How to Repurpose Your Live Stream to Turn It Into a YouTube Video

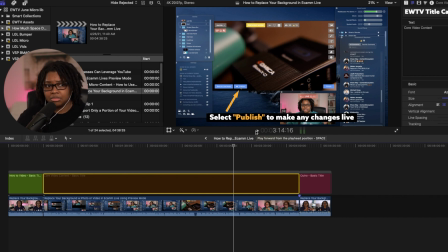8:15 Now, 2-3 minutes later in the live stream, somebody may ask this question and I can answer it, but I'm not going to include that in this particular video. What I'm going to do is actually use arrows, use my regular editing tools to my advantage.
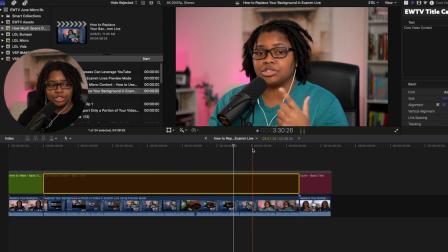8:31 So if there's something I need to elaborate to or to add more context around,
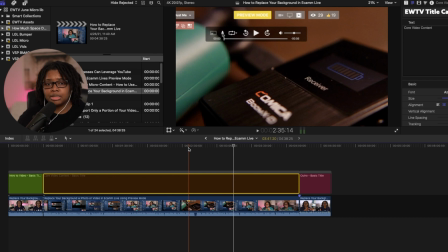8:35 so you can see if I'm pointing my mouse towards something on the video,
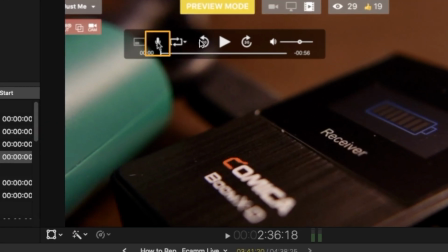8:41 in editing, I'll punch in and then I'll draw a circle around that area to bring attention to it, or this is what I'm clicking.
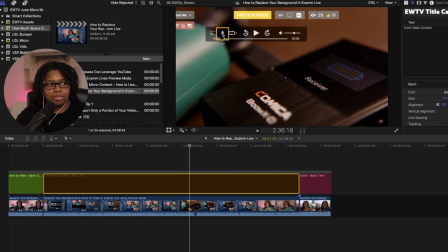8:51 I can't expect them to see on a dark video image with a black mouse cursor to see that, across that. It's not enough contrast. So, outlining to say, hey, this is what I'm talking about. And then again, adding in some text to say, notice the mute notification.
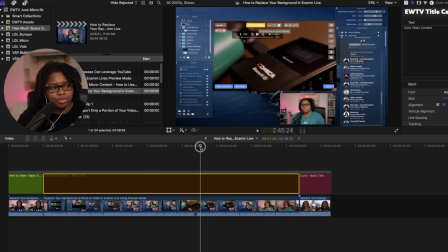9:10 I can't assume that the viewer is going to see that. So still taking a little bit of time to add in some editing parts of here,
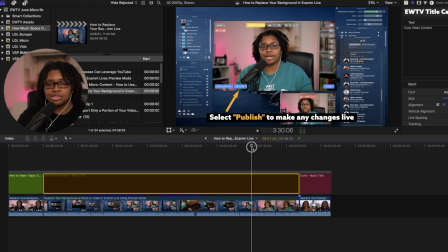9:18 not a ton, but stuff that makes it easy for somebody to not feel like they're a fly on the wall, but more or less that they're getting value in this actual video content without being frustrated that they missed it or there's still things missing out of the live stream video.
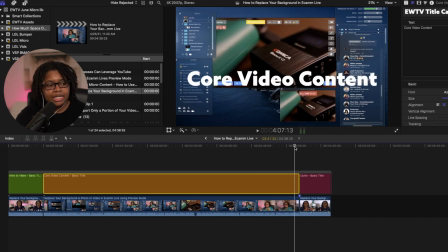9:35 So adding that in. So right here at the end, I'm wrapping up things for the video. So let's take a look at the last several seconds and how this played out.
Didn't play or whatever. You know what I'm saying? So you got filler time if you need to.
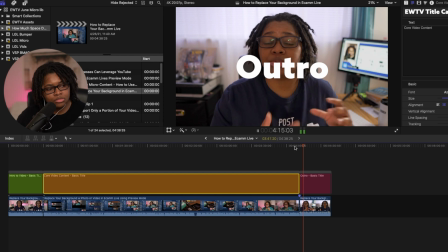9:48 So this makes it super simple to replace the background if I'm doing multiple different types of recordings or live streams, in addition to if I needed to.
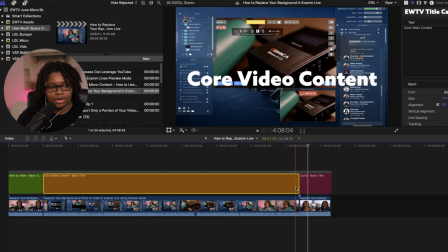9:56 So if you notice just for a few seconds there, as we go from the core video content into the outro, for a few seconds underneath that video, there's a little bit of music just to start to begin the transition that we're coming to an end of the tutorial portion,
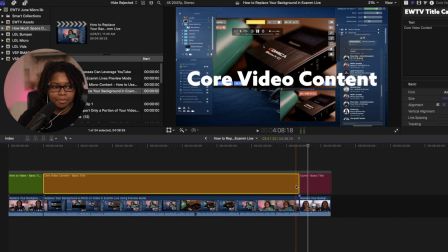10:12 and it's going to cut back to me. So just listen for that ever.
You know what I'm saying? So you got filler time if you need to.
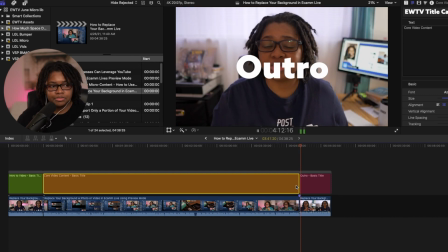10:17 So this makes it super simple to replace the background.
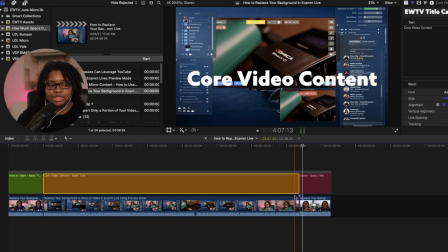10:20 So one of the things that I would tell you is that when you are editing these pieces out or you're sending them to editing, you don't have to add the music or whatever. That's a personal preference just in my editing style. But something that I also want to do is I want to have looked at and pre-picked out that specific segment that I want to use.
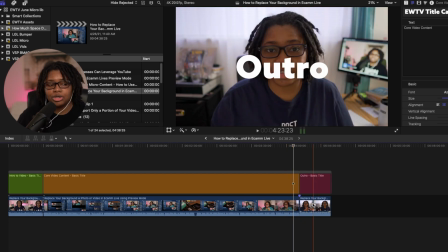10:40 Otherwise, when I'm choosing how I'm going to end the video, I don't know where I left off at.
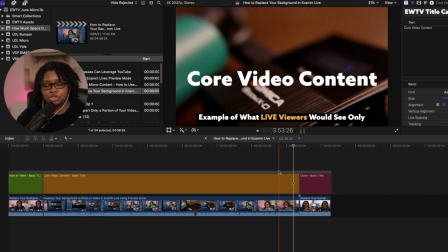10:45 So that's one of the things that I will do. If I'm planning to do a piece like this where I'm going to add context so I can make this into a regular recorded video,
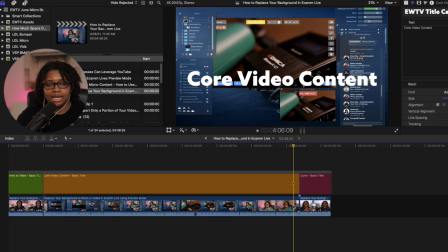10:54 then I really want to make sure that I understand where I started and where I left off. So that way, when I'm going through this, I know exactly what parts are missing, what needs better clarity, or how to better end the video. So quick pro tip is to make sure that when you are looking at how you're going to contextualize this video, what is that next logical question that you can start to answer for your audience? In another video, I'm actually going to be looking into how you can repurpose this into micro content. So even if you're repurposing your content already to publish it as a recorded video, there's other ways that you can also repurpose that content for micro content for LinkedIn, Instagram, and what have you. And you can check out that video. It should be on the screen for you right now.